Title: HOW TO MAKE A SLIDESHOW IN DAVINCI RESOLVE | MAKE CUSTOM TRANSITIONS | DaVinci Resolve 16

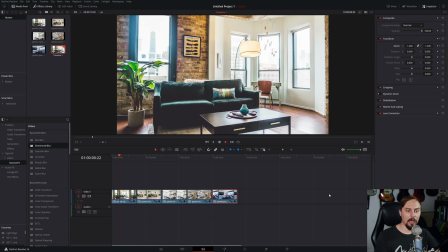So now, if we play this back, we have a simple slideshow that you see in a lot of industry,
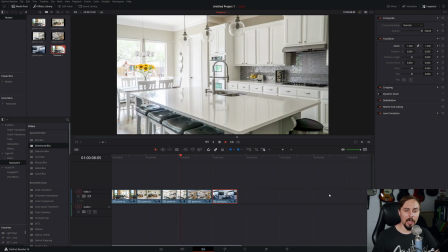real estate in particular. I see this all the time, very basic animations that are happening on the photos.
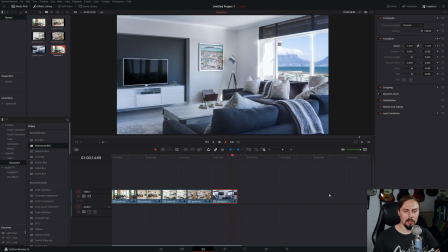Nothing wrong with it, but in my opinion, it's a little bit boring and I think we can do a lot better. So to create our custom transitions, I'm just going to go right here at the beginning on the first
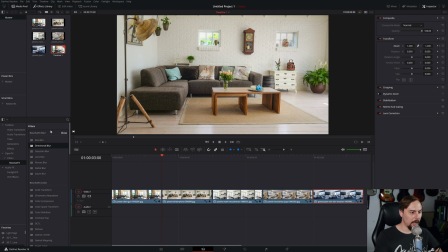transition that we need to create. I'm going to go to our video toolbox here under video transitions and drag and drop the push transition between the two images.
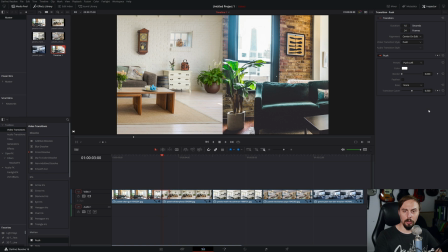Now, personally, I like to have it a little bit shorter than this. I don't like a full second of transitions. I think that's a little bit slow. So I typically aim for about 0.75 or 0.8 of a second. So in this case, the math is easy. To get it at 0.8, we just have to change this to 18 frames.
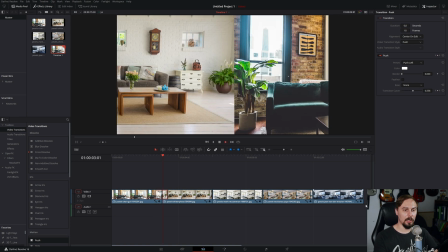And then if I just play this back, you can see it's going to push the image off.
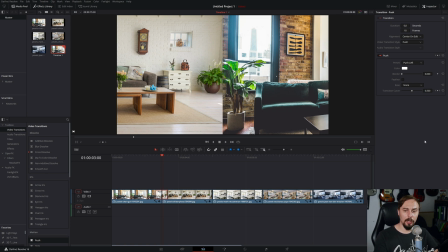And it's very linear looking. And as you know, I hate the linear look. I think it just looks unnatural and robotic. So I'm going to change the ease to a zoom in and a zoom out. And that'll change it more to that Bezier style curve that I like a lot more.
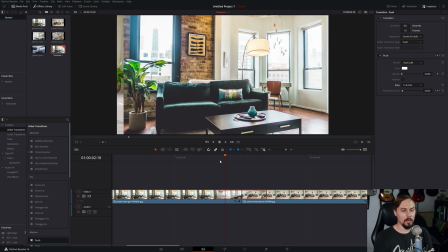So as you can see, what it did was it starts off slow, speeds up in the middle, and slows down at the end.
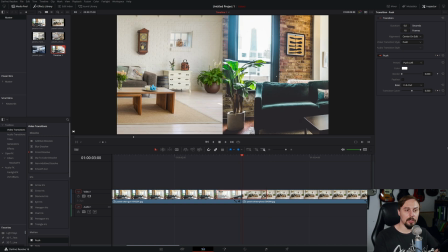From there, and this step is completely optional, play around with it, see if it works for your particular settings there. But I like to add a little bit of a feather, which is going to soften this middle edge between the two images. And I like to set it at around 250.
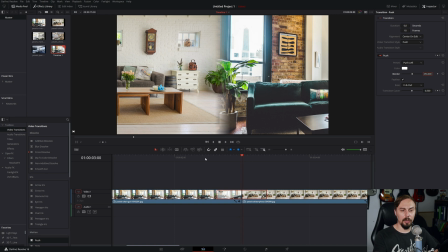So you can see a little bit of a blur happening, a little bit of merging happening, especially here on the potted plant. You can see it turns a little bit clearer. You can see the carpet coming through. And I think it gives a nicer, softer transition,
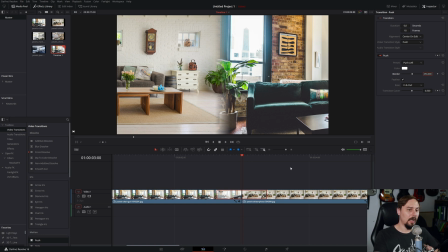even though it's going to be a little tough to see, but it just does a little bit something to the image that I like.
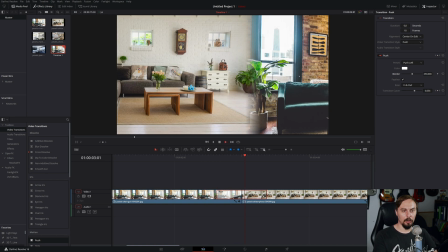And now, if we play back this transition, we can see it just slides from one image right into the other.
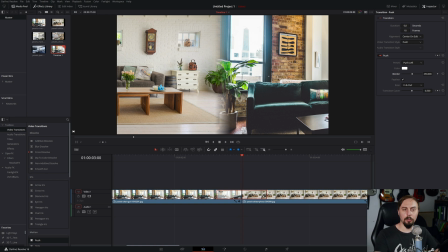But what I don't like about it right now is that there's no motion blur. There's a lot of motion, a lot of really quick motion happening on the screen right now. Normally, if you did see that, the camera would pick up some blur. So let's simulate that.
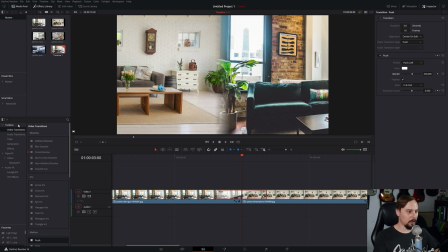Let's add that right in. To do that, we're going to go under the effects section, under the toolbox, and add an adjustment clip on top. I'm just going to trim this down so it's the size of our clip by dragging
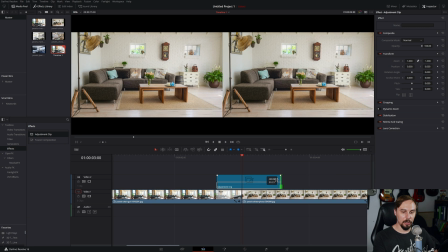the beginning to match up with the beginning and the end of the adjustment clip to match with the end of our transition.
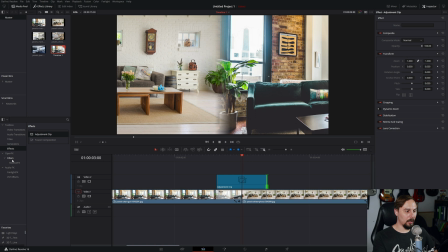From there, we can go under the toolbox, under filters, under resolve effects, and we can drag and drop the directional blur on top of our adjustment clip. From there, just make sure to have the adjustment clip highlighted and go under open effects.
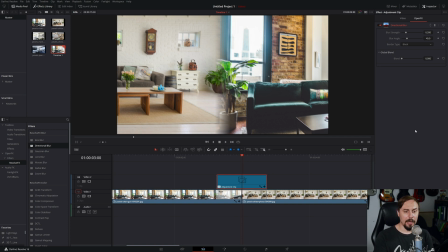So now we're adding in our motion blur, and the strength that I like to use is right around 0.85.
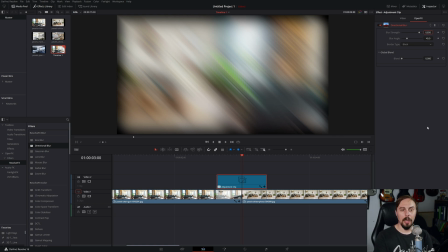I think that gives a nice solid effect for what we're going for. And we can see that there's two issues that are happening right now. First of which is this horrible black edge that's coming up. And to get rid of that, we just have to change our border type from black to reflect.
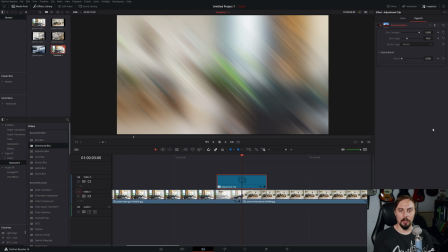And perfect, looking a lot better already. The second thing is this is a sideways transition and our effect is at a 45 degree angle. So to change that, we're just going to change the blur angle to 180 degrees, which is going to put it sideways at 180 degree angle.